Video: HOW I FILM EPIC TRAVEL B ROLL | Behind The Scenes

right now I've got my 35mm on the camera, which goes down to an aperture of 1.4. So I'm gonna make the most of this really shallow depth of field, especially now it's getting a little bit darker as well.
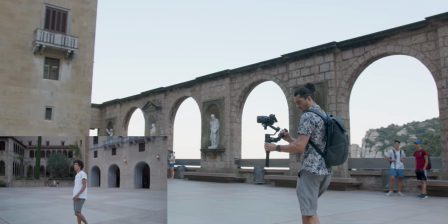8:22 It's gonna help me out lowering the ISO too. So it's nice and focused on Paolo, rather than just looking up at everything else.
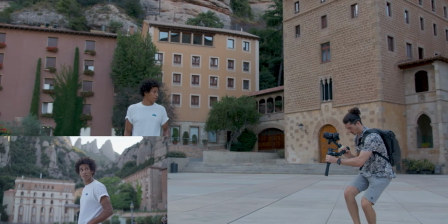8:30 I'm just making the most here, getting the mountains behind him.
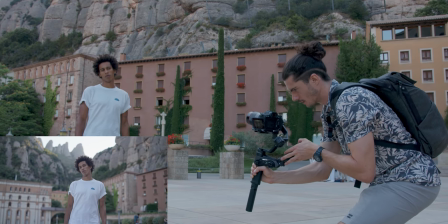8:37 And we're just gonna be panning around him here as well. You can actually look into the camera there, Paolo.
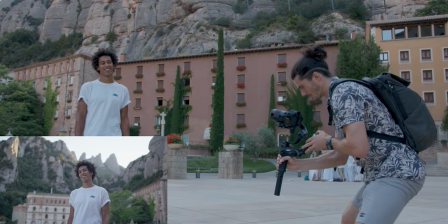8:48 if anything that's a pretty cool portrait shot
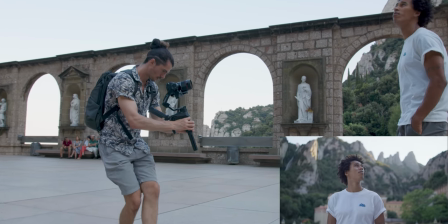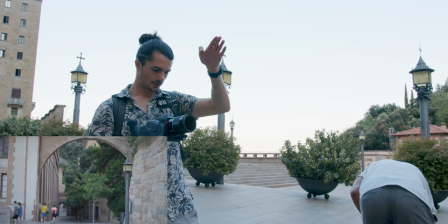8:55 perfect really good stuff okay now there's a big arch in front of me as you can see here and this is an interesting opportunity to follow one of the composition rules which is framing now what that means is not literally how you frame your shot but finding a frame within your shot to
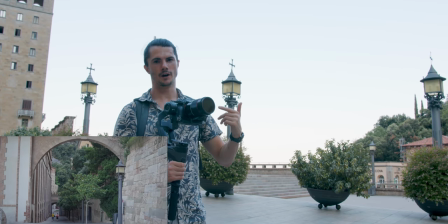9:12 frame a subject so this arch creates a natural frame within the frame and we're going to have paolo just walking through it right now so let's go
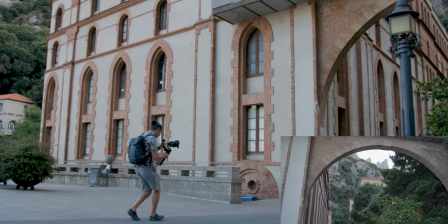beautiful so I just made the most of the arch there using Paolo as a subject that the arch was framing and then I transitioned into another kind of shot using the frame to actually then reveal the mountain behind it so we use the frame to frame Paolo then we use the frame to frame the mountain
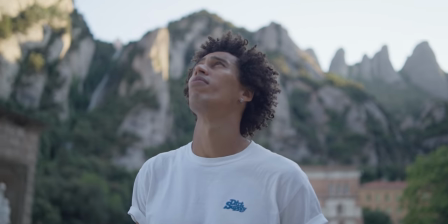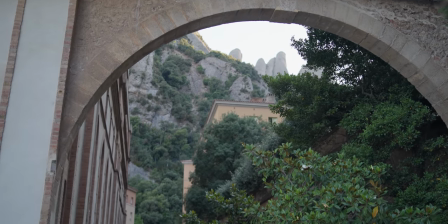all right now we're gonna get the final little sequence of shots we've got an incredible view right here the
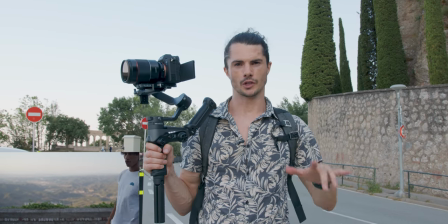10:00 Paolo is just gonna walk up look over the view and we're just gonna show exactly what he's seeing so ready to go
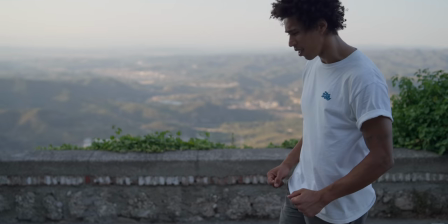10:06 Last one, let's go.
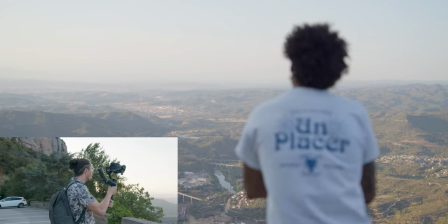Now we've got that one showing what he's seeing. We're gonna get, again, as I said before, just one of his face reacting to what he's seeing.
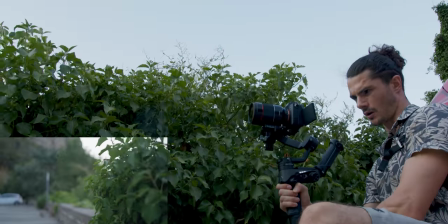10:22 So I'm just including foreground elements in this shot as well, just to give it a bit more depth.
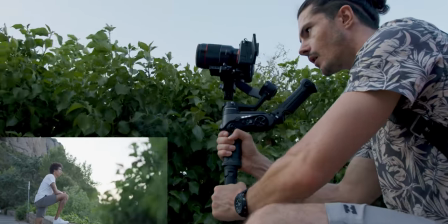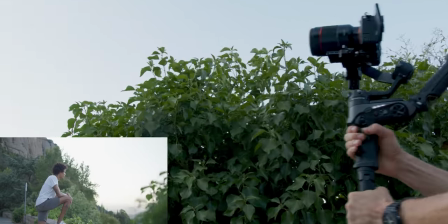10:36 Perfect.
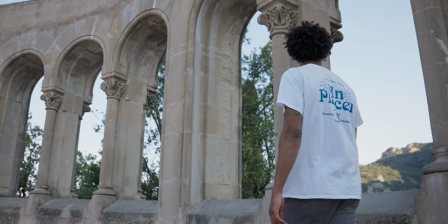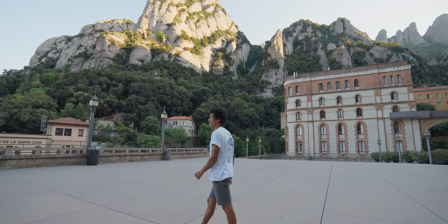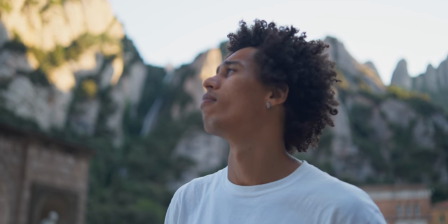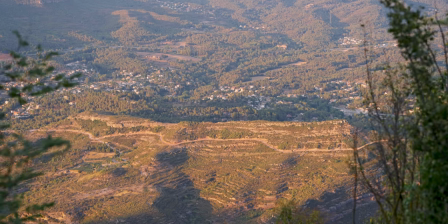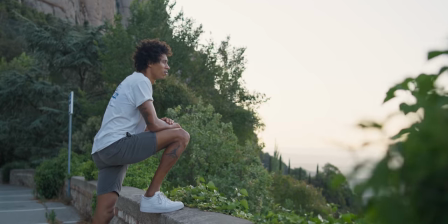11:28 So I really hope that gave you an insight into how I shoot travel videos and how you can start shooting epic travel videos as well. And that is precisely the reason why I created my online program, The Life Capture Academy.
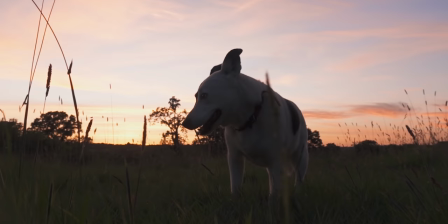11:40 The online filmmaking course that shows beginners how to capture their memories beautifully and cinematically.
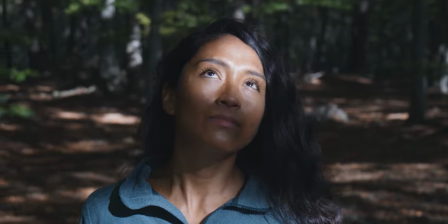11:45 Inside the course, we go everything you need to know about capturing and editing amazing videos of your life using a DSLR camera, GoPro, and yes, even your smartphone.
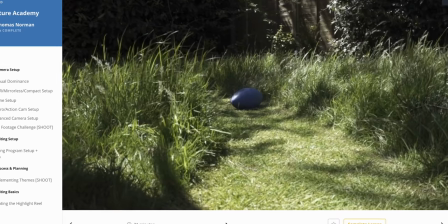11:54 It's structured into a six-week program that is delivered through step-by-step tutorials, engaging demonstrations,
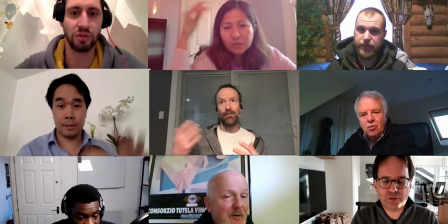11:59 and specifically designed challenges that will take you from beginner to cinematic video maker. So, click the link in the description to learn more about the program or sign up to the free 30-minute webinar that will give you a taste about what is inside the course. I'll see you there. Alright, Paolo, I'll let you get on with your hike, man. Thanks so much for helping me out. Always good to meet you. Alright, man. Beautiful gimbal. Take care, brother.